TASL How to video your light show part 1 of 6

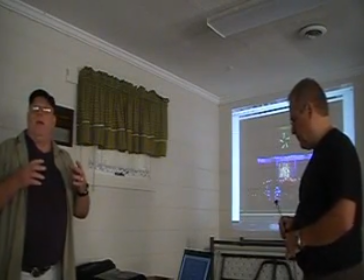[8:17]
By that, you can make it less saturation is like a washed out picture.
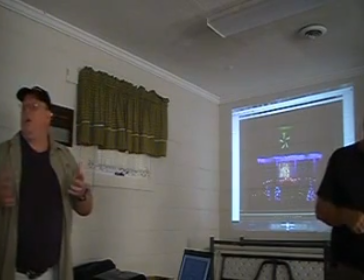[8:24]
More saturation, you're pumping in more color, more reds and blues and greens will become more vivid.
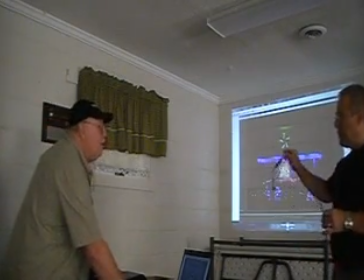[8:31]
And I hope this shows. You can play it? I want to check that audio. I don't have any video.
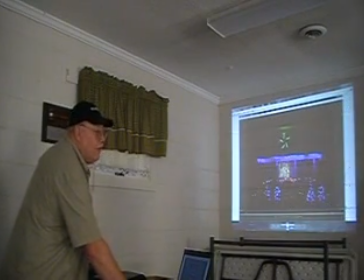[8:36]
Oh, there's no audio on it? No. Oh, okay. But I do at the end where I can play the, yeah, we can do it, because I play the I'll just leave this here, just on the laptop, and set it up, set the audio at anywhere between 5 and 8. I think it's back here on the side, isn't it? And here's the headphones.
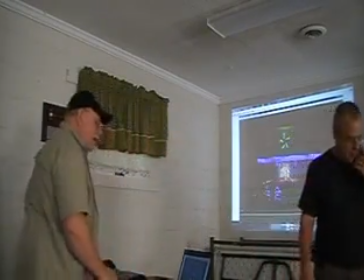[8:56]
That's it? Yeah. Okay. Now this next picture,
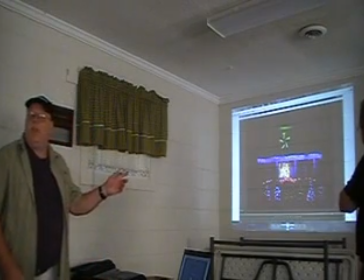[9:03]
I've gone in and changed and increased the saturation.
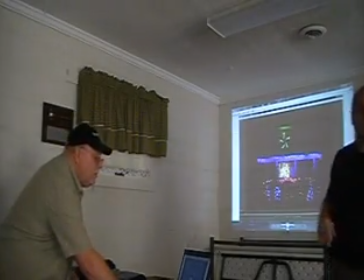[9:08]
And I'll go back and forth so you can see the difference. So here it's kind of,
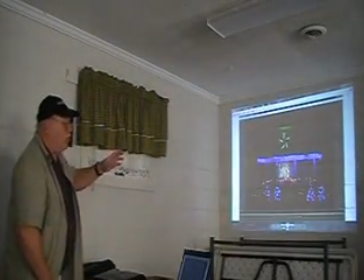[9:14]
it has a, if you can see it on the screen, it has kind of a milky look to it,
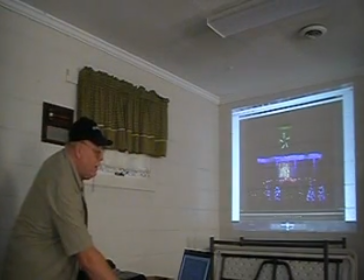[9:20]
and the color is just not quite as bright. And here, so like you can see the reds there, they're turning up. So this is how it normally would be. Then I turn up saturation. You can see the red lights in front of there in the center. Then it get a little more brighter.
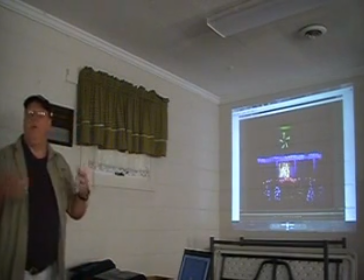[9:42]
So that's what saturation does. It'll bring out that color more. You have less of that washed out look.
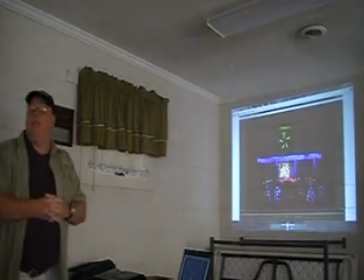[9:47]
So that's one of the main things you want to do when you're doing your editing is somewhere in the, it'd be like to adjust your picture,
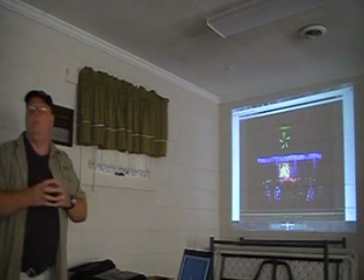[9:56]
or different software calls it different things, but you'll increase that color saturation. And if you did it with people, you might make their faces too orange or too reddish, but here we don't care because we're just messing with three primary colors, mainly.
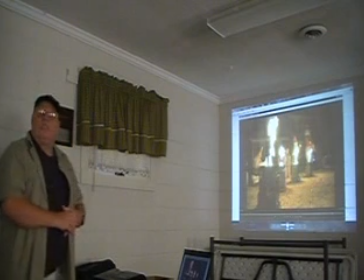[10:16]
This is the flames as it's shot with the camera, and I haven't done anything to it. The flames are overly bright compared to the rest of my lights. You can hardly see the lights to the far right there.
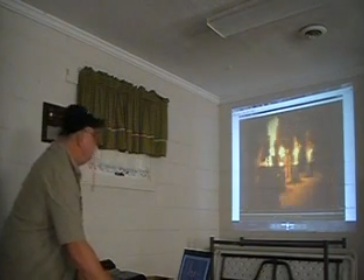[10:31]
But then when I get through with the color saturation, I bring out the orange and the flames.
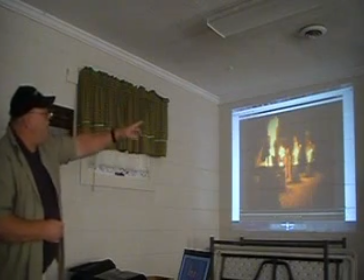[10:39]
I've got a vignette around it. A vignette is a darkening of the shot so that the farther out from the center it gets darker, and what happens is it draws your eyes to the center of the picture. And I'll go back.
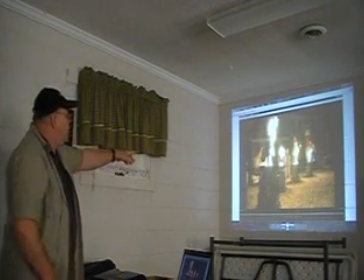[10:55]
So this is it without it. You can see around the corners, you can see a little bit of
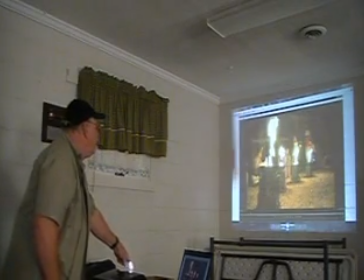[11:00]
a stuffed animal there, and you can see the
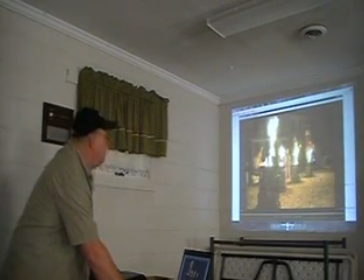[11:07]
lights over here, but when I do the vignette, you're now focused on that other stuff.
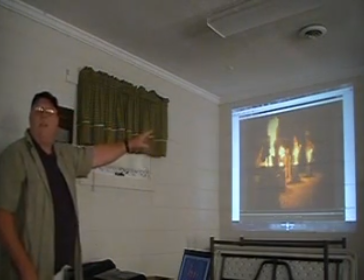[11:14]
Now you're focused on just the fire. So that's one of the things you can do with adding a vignette.
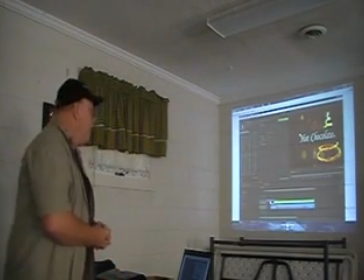[11:23]
Then, when you get done, this is when you add your music.
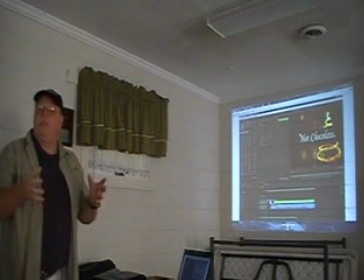[11:28]
You've made your sequence with all your cuts and all like you wanted.
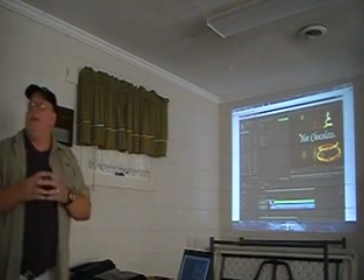[11:33]
Now, because your music that you use for your lights is exactly to the same timing as your video,
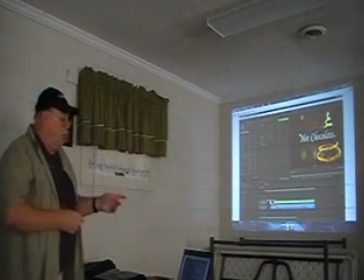[11:42]
because they're synchronized. So now all you do is you'll find a mark in your video where
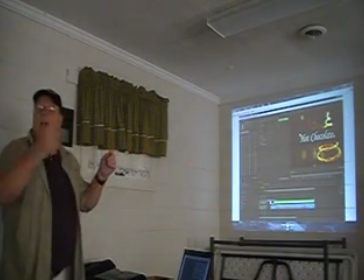[11:49]
that drum beat or the chime or something like that hits, make a mark, find that place on your music, you line the two up, and you play it, and you got very good music because you're not capturing it out in your yard.
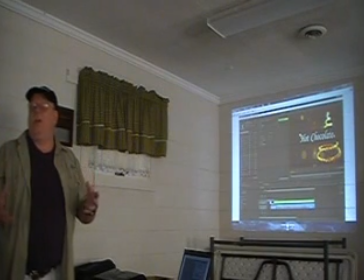[12:02]
So you got a high quality audio, and audio is a major component to your video. You can have a great looking video, but that sounds terrible. It's not going to fly.
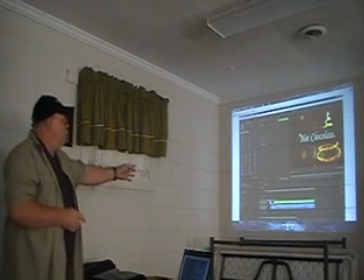[12:16]
And then at this time, at the very front of it, I've added a title, which is hot chocolate.